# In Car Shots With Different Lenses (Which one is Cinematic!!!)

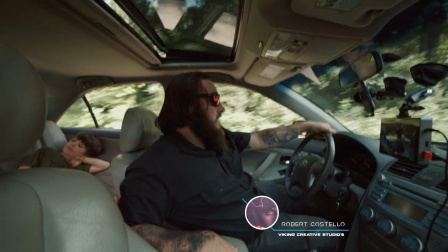0:00 What's going on, guys? Welcome back to Viking Studios, and in this episode we're going to take a look at some different focal lengths in the car.
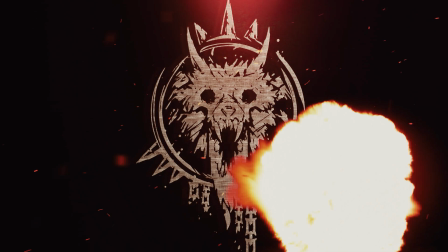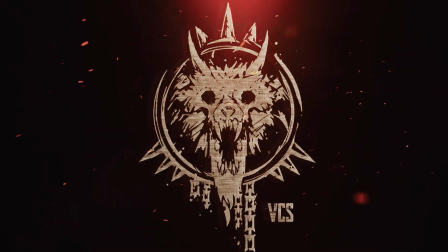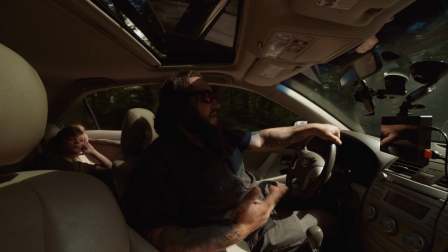0:18 Alright, so to start this off, little disclaimer, the exposure might bounce in and out because I am going down these back roads and there's trees and shadows and stuff,
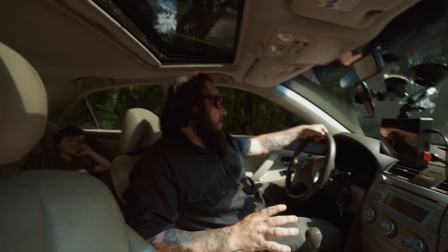0:25 and I do not have anything on auto. Everything is manually locked in, so my exposure is locked.
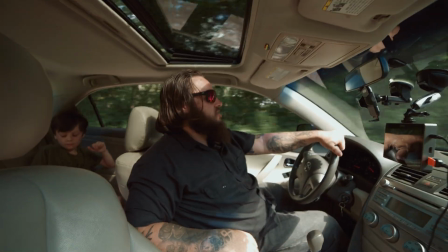0:31 You might see me adjust the aperture like that for this just a little bit, just so it's not so dark or so bright.
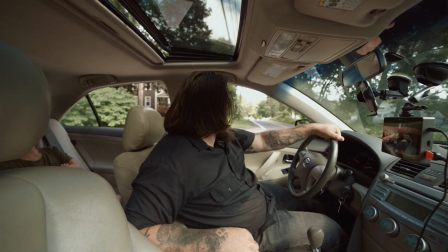0:37 But essentially, everything should be pretty much locked in. The other thing I want to put as a disclaimer as well is I'm going to keep the camera in the same spot for this part.
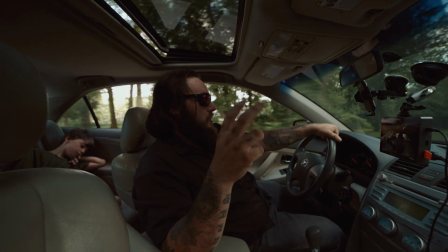0:46 But I might have to just change the angle a little bit here and there, because as we change focal lengths,
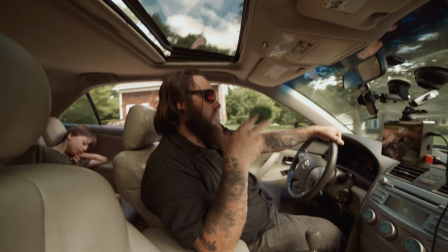0:52 I want to try to make sure I keep the focus on me with the window in the background,
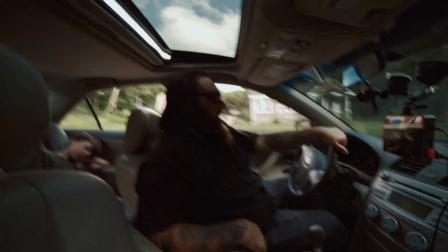0:57 because it's going to be much more punched in. So that might have some slight adjustments, but everything should be relatively close to the same.
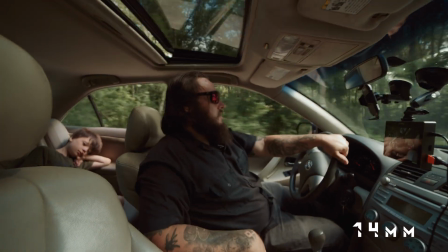1:06 Now, starting off, we're filming right now on the 14mm lens, and this thing is really wide.
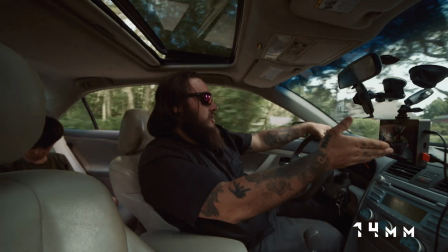1:13 It lets a lot of stuff into the frame. Obviously, you guys can see my external monitor set up here.
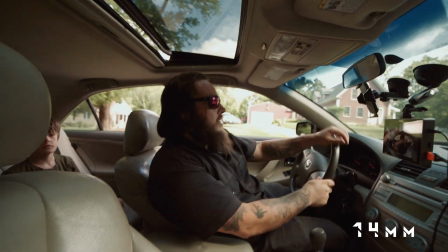1:19 You can see through the moonroof here. You can see out the windshield, the side window.
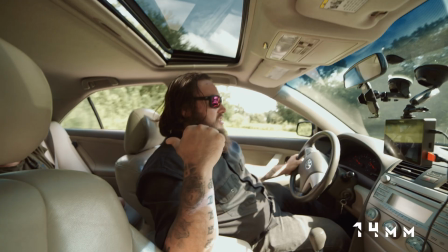1:23 You can actually even see into the back seat and the back window as well.
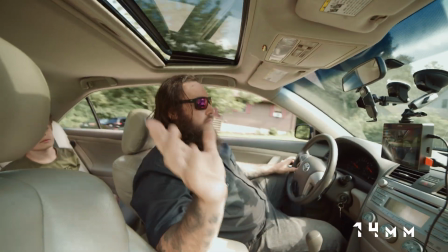1:27 So like, there's quite a bit that you can see without changing anything, just the 14mm lens.
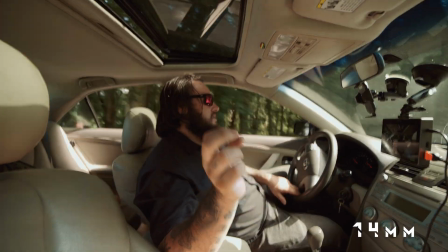1:33 The other thing that's kind of nice about a 14mm lens is because it's so wide, it inherently doesn't show shake as much.
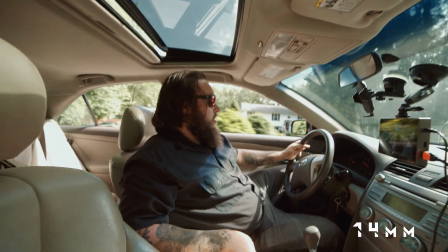1:40 So even though we're rumbling around back here like crazy with these back roads, it should look fairly stable on the camera, which is awesome.
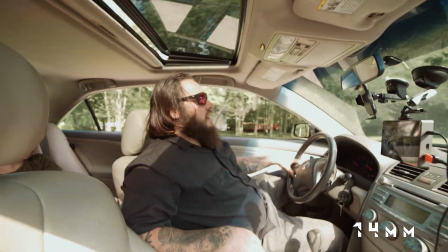1:50 So, and I haven't dialed anything in. I'm not on a gimbal or anything like that.
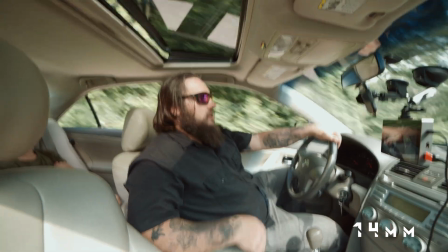1:55 It's just basically locked down. So it looks pretty good. Exposure-wise, I'm a little overexposed.
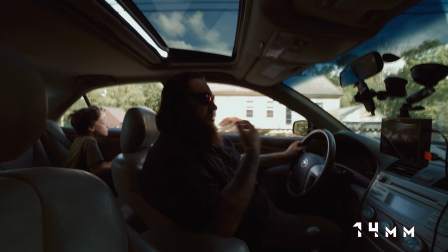2:00 I'm gonna bring that down a little bit like that. Now it's a little bit more balanced. Now I'm in shade and I'm overexposed.
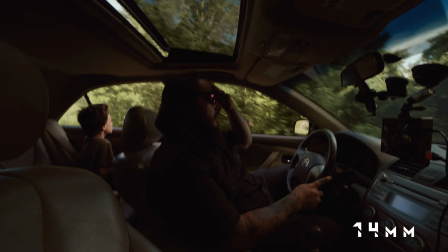2:05 So if you're worried about that, you can definitely kind of put your ISO on auto or something like that.
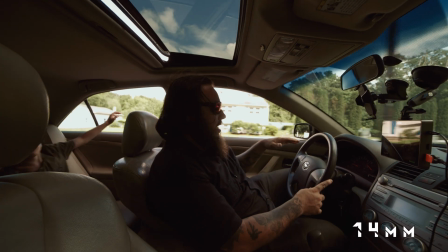2:10 But for this video, I kind of want to be able to just kind of lock it down, show the exposure changes as we're going, see how the camera handles it.
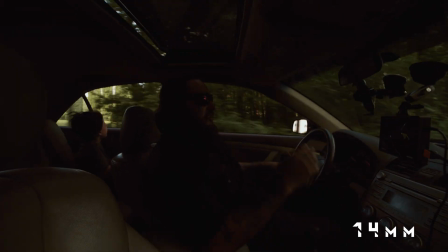2:18 But so far, I think this view works really good for vlogging.
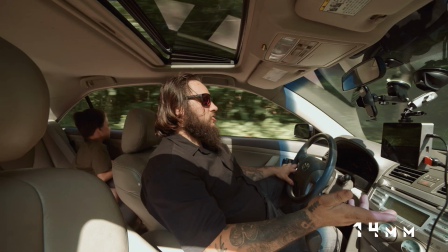2:25 It shows a lot, so like movement looks cool because you can see it through the sunroof and everything else.
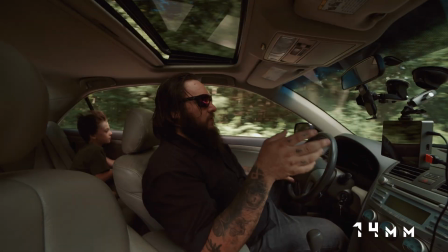2:31 The problem is, if you're going for like the cinematic look, this is not it.
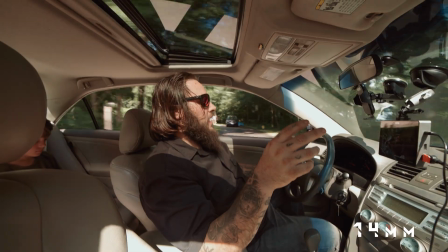2:35 Like, this doesn't have any character to it. It's just it looks like a really high quality GoPro, and I mean, that's okay.
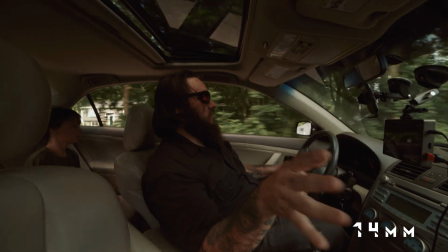2:43 There's nothing wrong with that, but it's not going to give you that movie look. This is just, you know, if you need to set something up,
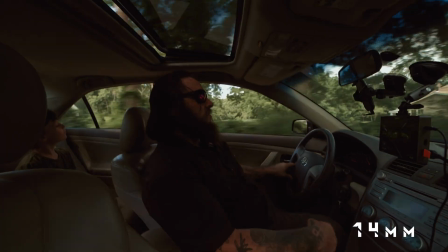2:51 capture everything possible as easy as possible, that wide lens is going to be your safest bet.
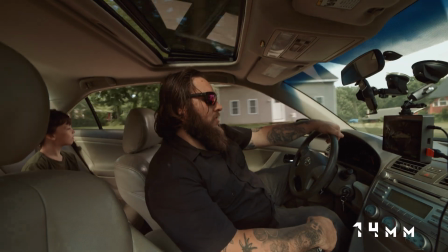2:56 So the next lens we're going to go up to is a 24mm, and obviously it's going to be a lot more punched in.
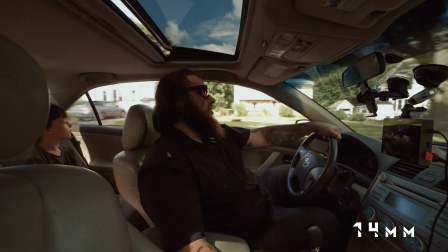3:03 I'm going to pull over in just a second, switch the lens, and we'll show you guys what that looks like. All right, guys, so this is the 24mm.
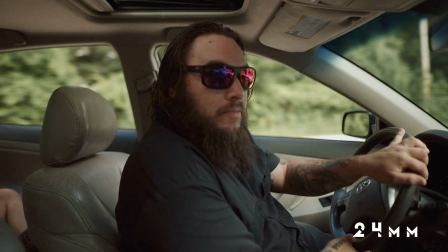3:10 I think this looks a lot more high-end than the 14.
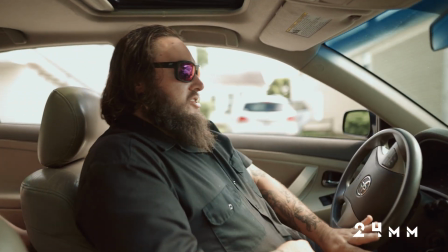3:15 It's still wide.
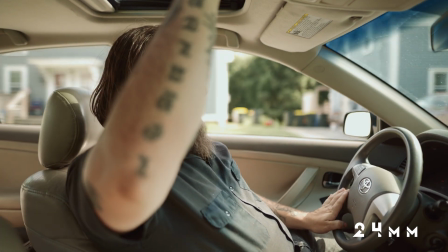3:16 You still get quite a bit of the shot. You get like the windshield, both the front windows, and just a piece of the moonroof right here.
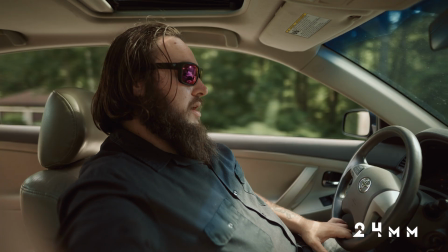3:24 So it looks pretty good. This is same thing. I can kind of make some quick exposure adjustments if I need to with the variable ND filter.
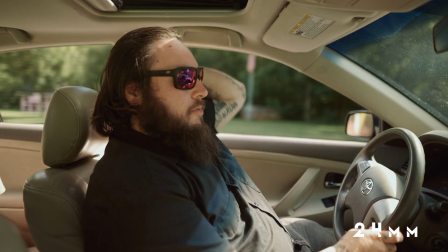3:32 But I do have it wide open at 1.4, so hopefully the focus is pretty good.
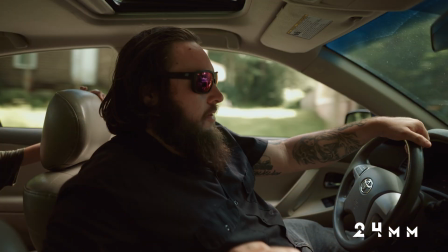3:37 I think in terms of, like I said, that higher end look, this definitely is like a nice in the middle.
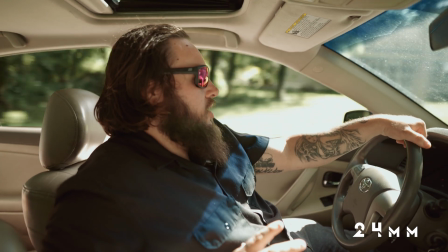3:44 It fits a lot in the shot. It still looks good. It's not too wide where it kind of has any kind of distortion or anything like that.
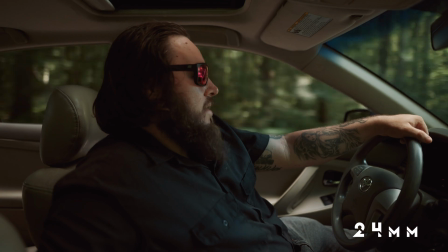3:52 There might be a little bit, but it's a lot more cinematic.
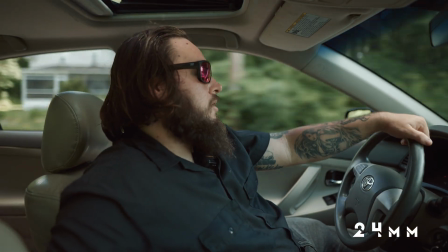3:57 You know, a lot of people like that look. This could be a lot more.
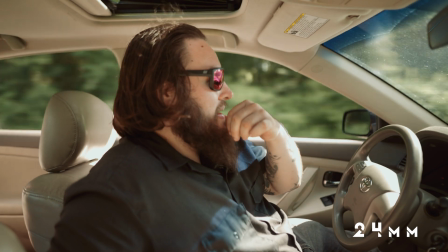4:02 It's kind of like, I don't want to say it's a portrait. It's definitely a nice mid-length shot.